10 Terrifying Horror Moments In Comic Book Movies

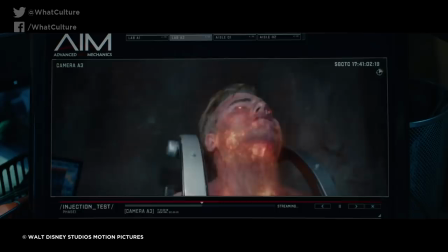4:03 It seems like a pretty by-the-numbers villain clip at first, but when you start seeing some of the initial test subjects scream in agony as they spontaneously combust,
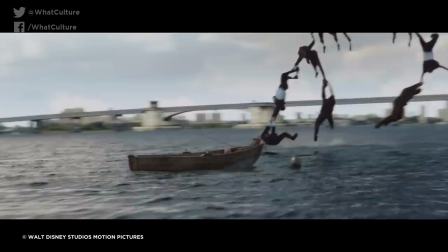4:11 you start to realize this movie is far darker than something you would normally associate with Disney Entertainment.
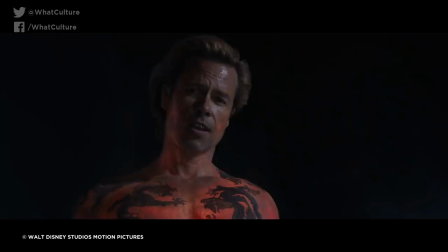4:17 Iron Man 3 is normally a bit hit and miss with hardcore MCU fans, but this one scene turns the more light-hearted superhero villain into an apathetic monster.
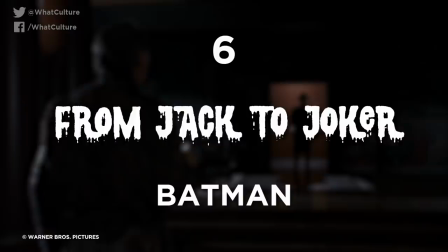4:26 6. From Jack to Joker, Batman.
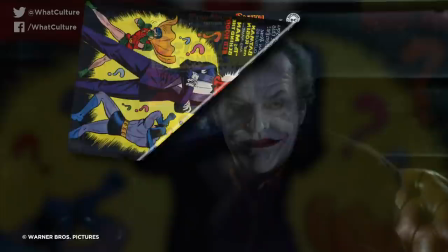4:29 Jack Nicholson's introduction gets the horrifying aspects of the Joker down to a T. Going back to the original idea from the comics,
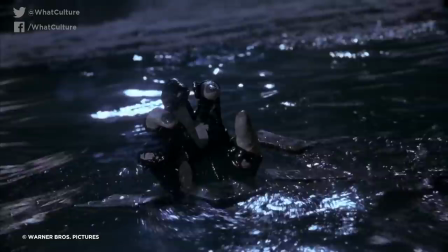4:36 the 1989 Batman depicts the Joker as a lowly gangster who ends up going insane after falling into a vat of chemicals,
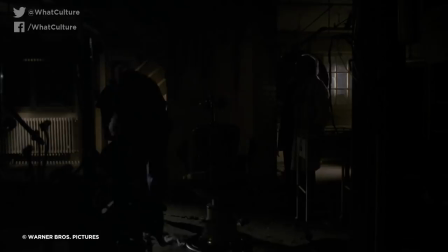4:43 which turns his skin pale white. As he walks out of the surgeon's room after smashing a mirror, the laugh sends chills running up and down your spine.
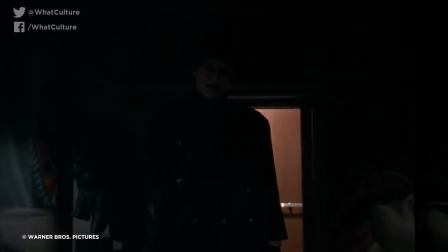4:51 Rather than showing everything up front, having Nicholson veiled in shadows lets you build up the image of this psychotic clown in your head before he comes onto the screen.
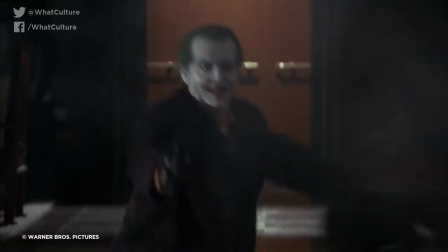4:58 By the time Jack finally comes on screen,
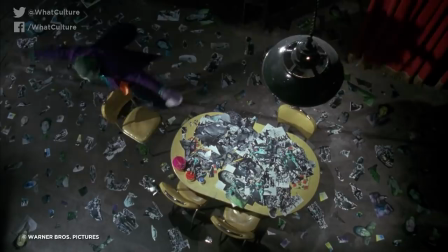5:01 the peeled back smile and green hair he sports as he shoots down his original boss is the perfect combination of dread and comedy in one single scene.
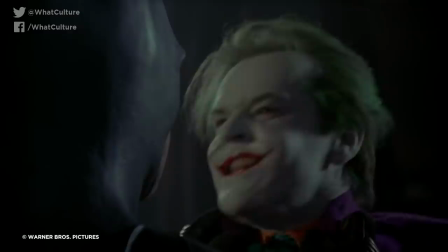5:09 This Joker may not have been as gritty as the later versions, but for one shining moment, absolutely no one can hold a candle to Nicholson.
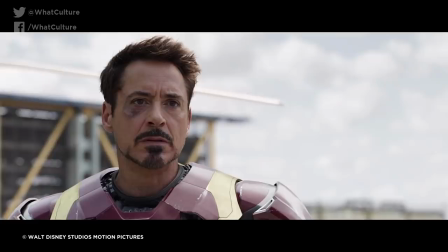5:17 5. Not the only Winter Soldier, Captain America Civil War. Captain America Civil War marked a huge turning point in the history of the MCU.
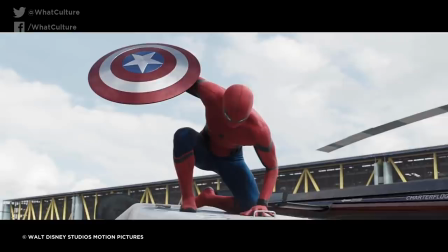5:26 Aside from the arrival of Tom Holland's beloved version of Spider-Man,
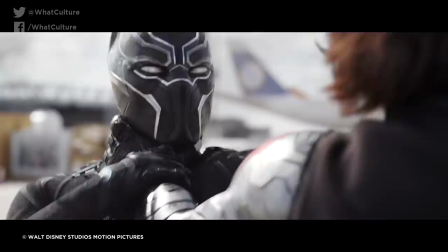5:29 the entire film is a case study on Steve Rogers and the lengths he will go to protect his longtime friend Bucky from the wrath of the government and his fellow Avengers.
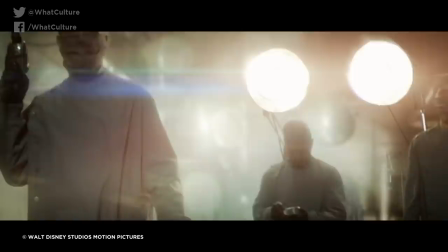5:38 It's bad enough dealing with one Winter Soldier, but things open up once Bucky starts recounting his past.
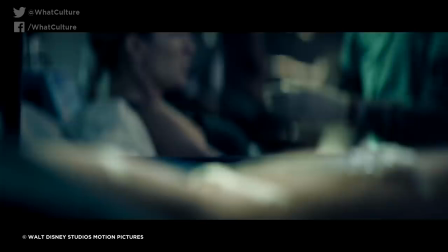5:43 After being captured and tortured into becoming the Winter Soldier, Bucky explains the process of turning into a super soldier.
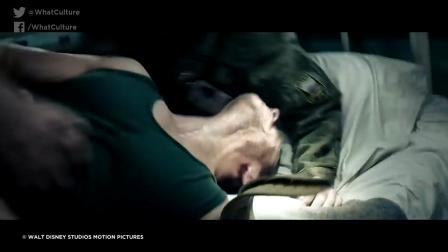5:49 While he ended up succeeding as the first experiment, the way the other recruits undergo their treatment is almost painfully clinical.
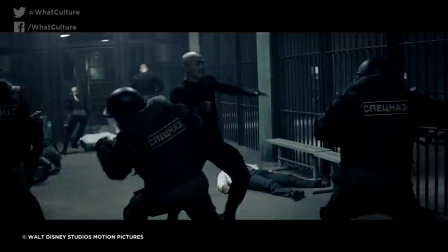5:56 Though Bucky and one of the doctors manage to escape the confines of the testing facility,
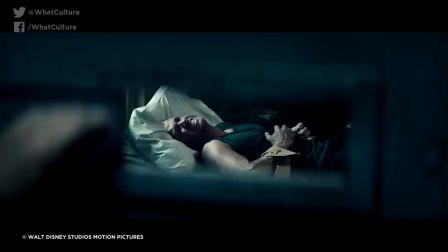6:00 the real disquieting part comes when we see a guard casually keeping watch as a soldier's cries are heard through the padded cell.
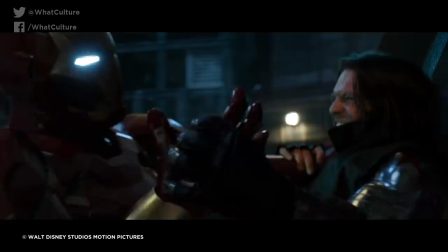6:06 Bucky was already a worthy adversary for the Avengers,
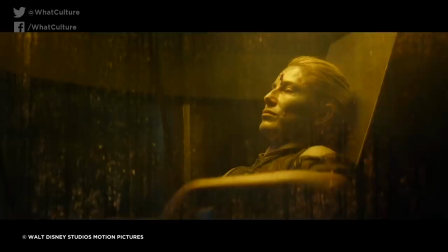6:09 but the idea of having these mindless killing machines roaming across the world may have been too much for even Earth's mightiest heroes to bear.
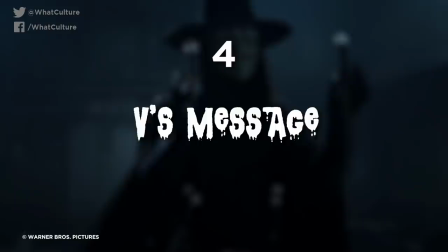6:17 4. V's Message, V for Vendetta.
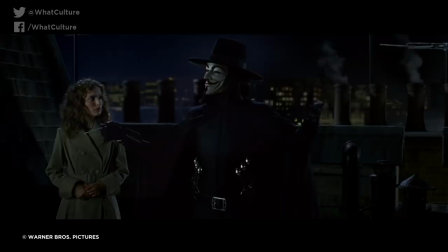6:20 Based on the Alan Moore graphic novel of the same name, this movie presents British terrorist V as one of the most interesting anti-heroes of the modern age.
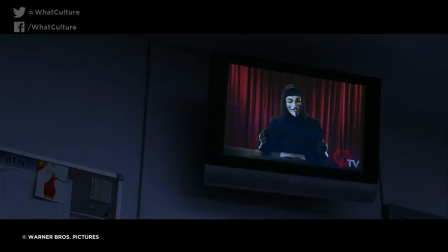6:28 He may have been considered the heart of the film, but many ended up feeling pretty uneasy once he made his way onto the air.
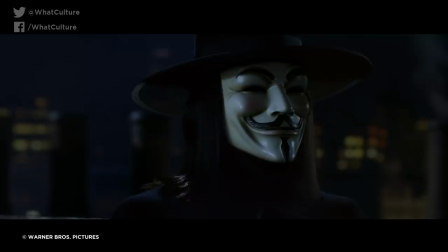6:34 By the time V takes over the television studio, we've gotten to know him as a mild-mannered and well-spoken gentleman.
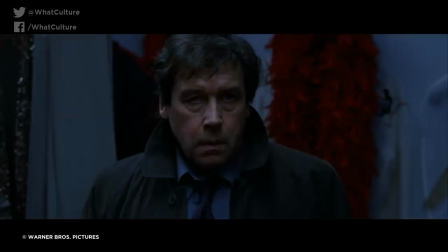6:40 But this V is something entirely different.
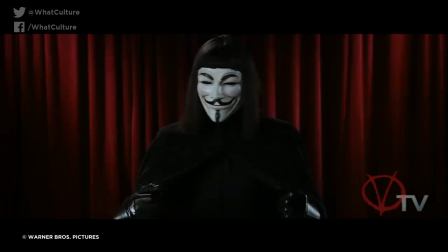6:42 Though the diplomacy hasn't gone anywhere, the dark colours and imposing monologue against the rule of the Chancellor is both nuanced and terrifying all at the same time.
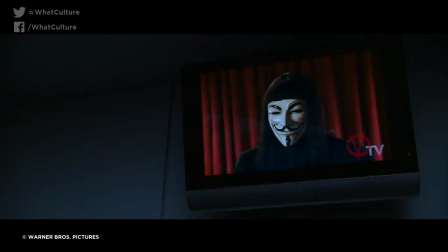6:51 This might not get a rise out of everyone these days, but this one has more to do with context than what is actually on screen.
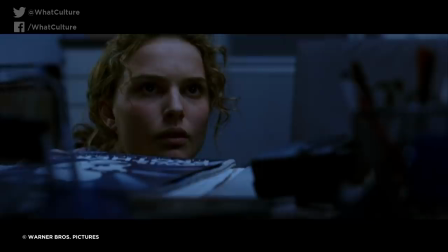6:56 Arriving in the early noughties, this was one of the first movies that directly played into the public sphere of what a terrorist was,
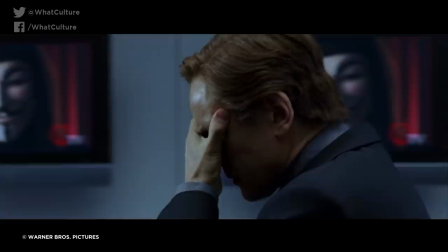7:02 with a man who seemed to have a legitimate reason to inflict fear into the hearts of authority.
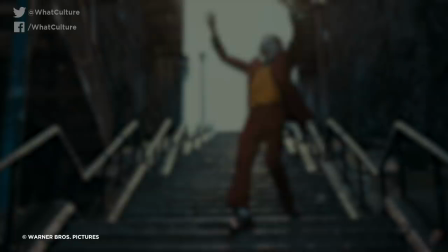7:07 Some people may have thought that the movie tried to rationalize this violent behavior, but the only real fear in this case is knowing that not everything is black and white.
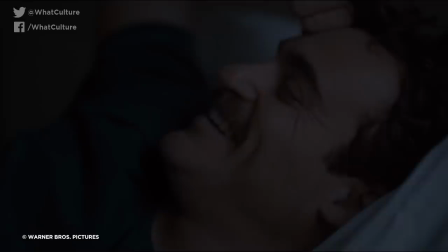7:15 3.
How about another joke, Murray?
Joker.
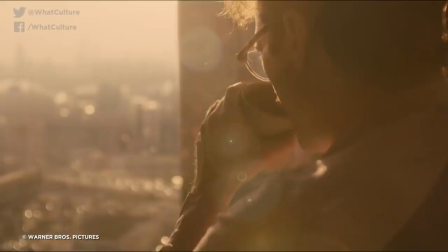7:19 Long before he took on the mantle of Arthur Fleck, Joaquin Phoenix was already known to be a pretty out there actor.
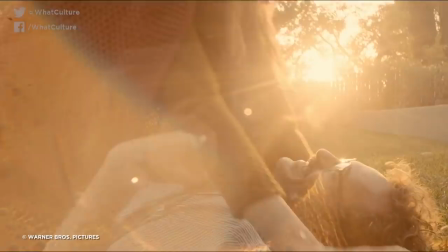7:24 From his brilliant performance in Her to the raw emotion he delivered in You Were Never Really Here, the man has kept up one of the most eclectic filmographies of this generation.
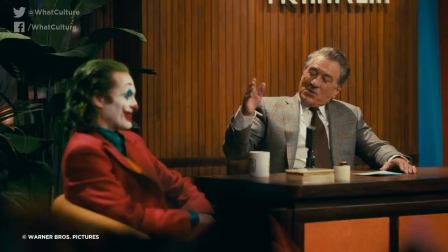7:33 Enter Joker. After committing to the concept of being the Joker, Arthur fluctuates between jovial and intense as the scene plays out.
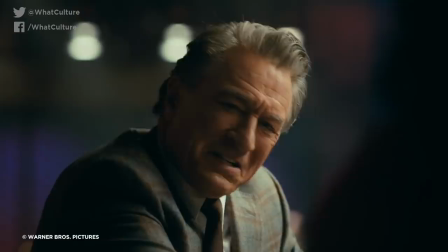7:40 Though the smile never leaves his face, you can see Phoenix toe the line between excitement and genuine anger with every passing question. As Murray gets more and more unsettled by Arthur's comments,
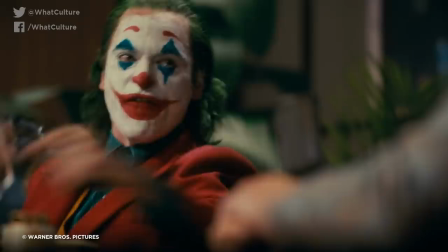7:50 Phoenix brews over with intensity until he finally pulls out a pistol and shoots the talk show host in the middle of his viewing audience.
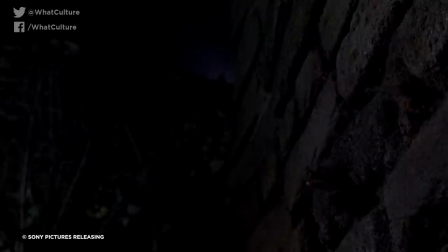7:57 There have been plenty of deaths in superhero movies,
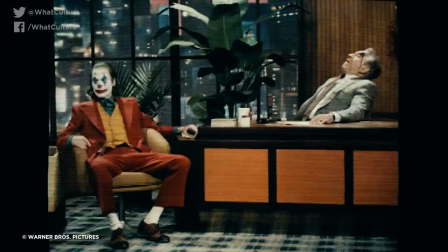8:00 but this is the one shot in recent memory that has felt the most real, as if you're in the front row watching everything go down.